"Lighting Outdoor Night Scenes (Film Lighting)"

Hi guys, my name is Brady and welcome back to another episode of The Classroom. I hope you're either having a great week or have just had a great week, but either way, nonetheless, in this video we are learning how to light this nighttime exterior scene that may take place in some sort of parking lot.
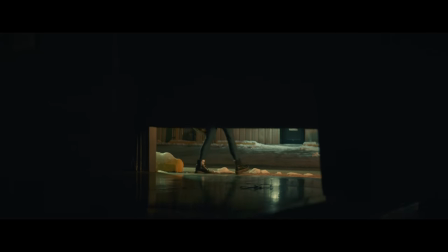We're really going to use those orange and cyan sodium vapor lights that you would see in a parking lot to be the driving force for the motivation of our lighting, how we're going to get the look that we're going for and how we're going to bring everything in. and actually this shot, this scene that we're gonna be going over is just a cutaway from the film that Sarah and I had just finished production
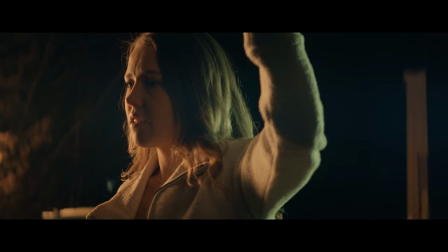on last week and I just loved the simplicity of this look to get such a great looking shot,
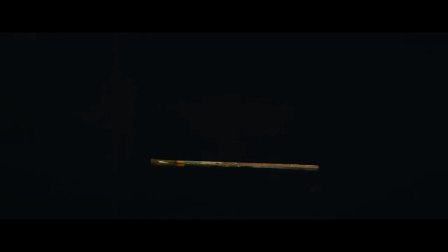how easy it was to bring in the lights that we did and I wanted to show it to you guys, show you how I did it so you can put your own creative twist on it and throw it in all of your own projects as well. So I'm excited about it, let's go ahead and dive in.
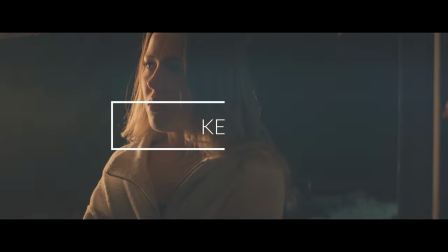The first light that I added to this scene is my key light and this light I really wanted the main motivation of it to be one of those amber buzzing street lamps that you would see in a parking lot.
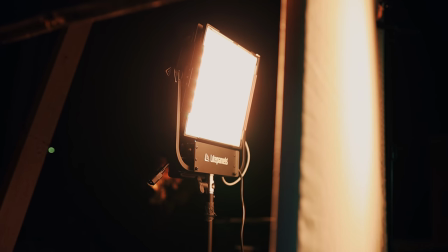So to do that, I use my light panels Gemini, one of the one by one panels. And this light actually had a very specific gel mode to it.
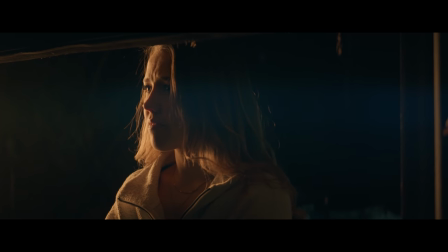So I found one that was sodium vapor, or vapor, or whatever it was, and that got me that really orange amber look that I want. Now, if you don't have that, a lot of light settings don't have these color options or don't even have an RGB option to these lights. So another alternative is getting something like gels, like color gels, I've used them in the past, I'll link them down below, or even getting something like a bi-color light. So then afterwards you've got the warm tones and the cool tones, and you can kind of manipulate that in post a little bit to drive it towards the colors that you want. Maybe that warm tone over more towards an amber and that cool tone over towards a green. I know it's possible, so that's another alternative, but I'll link everything down below.
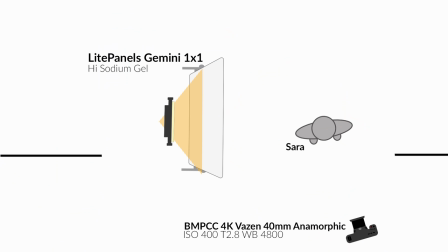And for placement of this light, I'm putting the light as I typically do, upstage from Sarah. So it's gonna be on Sarah's far side, giving the light the opportunity to wrap around the face from the highlight and to the shadows and us be able to see that really dynamic roll-off across the face,
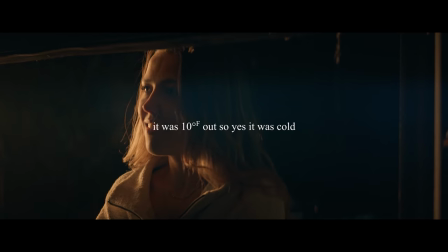but I kept it pretty far on her backside because I didn't want it to fill in the majority of her face,
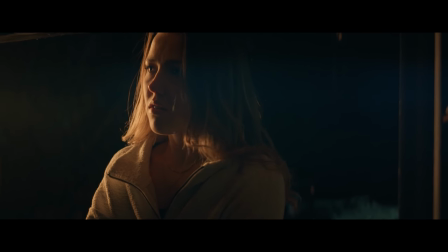almost just enough to wrap and fill in just a little bit on her far side and pull her out from the shadows.
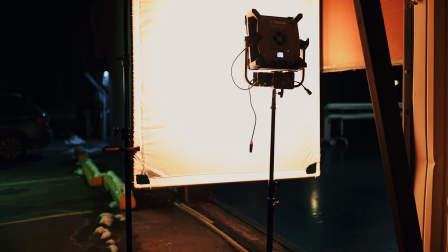And then to soften that light up a little bit because I always love a nice, soft, smooth light, especially on skin tones.
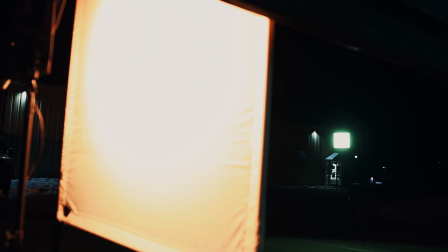So to do that, I took some 4x4 Diffusion, stuck that right in front of it as well,
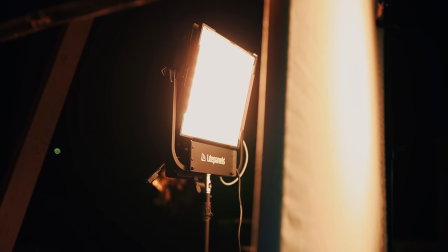and just brought the light a little bit higher from her eye line, so it's coming down just a little bit as a street light would. And that's about it. We've got a really soft, smooth light driven by that orange look that we want to go for, for that really warm tone sodium vapor light.
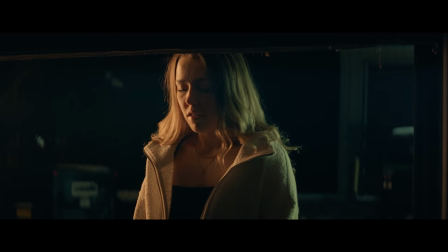And that leads us to the second light, which serves a couple of different purposes. It's gonna act as a rim light or an edge light, so that's gonna pull Sarah out from the background, out from the shadows,
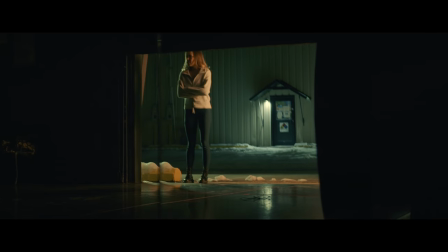but it's also gonna provide us a different color temperature or a different color profile to give us a lot of color contrast, which balances everything out and makes it not so warm, heavy, or cool heavy.
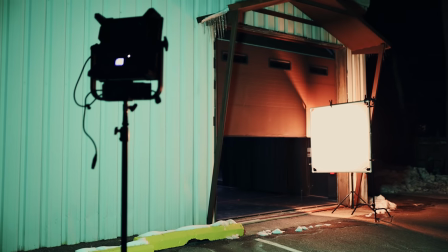So the edge light that I'm adding in here is not gonna have any diffusion, just the soft diffusion that comes on the Gemini one by one.
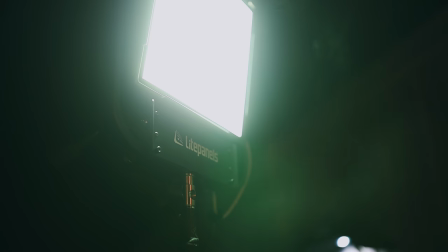That's gonna be it because as an edge light or a rim light, I want the light to still be pretty hard or relatively hard and not incredibly soft.
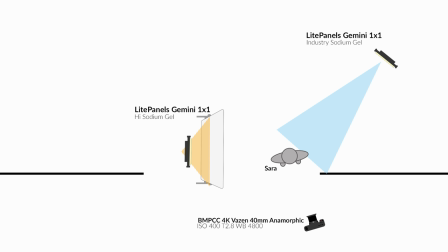And then for placement of it, I put the light on Sarah's shadow side and cross key, meaning that if you've got the key on camera left, for example, then you wanna put the rim light on camera right. It balances everything out.
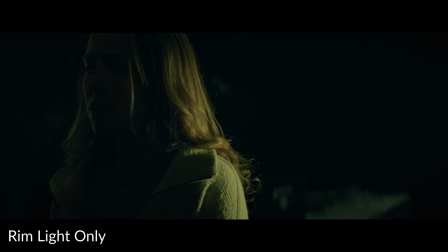It pulls that dark side from the shadows and prevents everything from getting lost in that darkness, her shoulder being dark, getting lost in the dark from what's behind her.
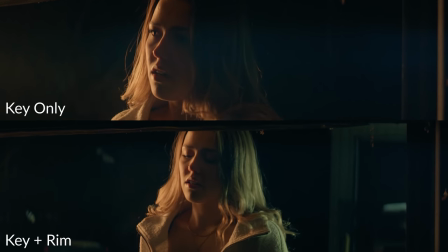So it separates your subject from the background. And if you had that rim light on the same side as the key light, there would be a lot going on. There would be the key light lighting that side of the face and some harsh highlights on the hair and on the neck. And it just doesn't look balanced.
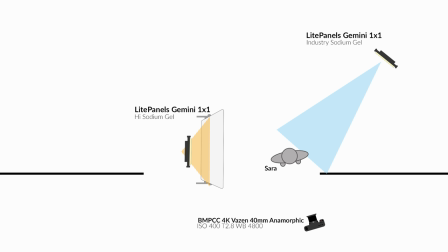It feels kind of heavy towards one side of the frame. So the edge light, I put cross key on the far side on her shadow side.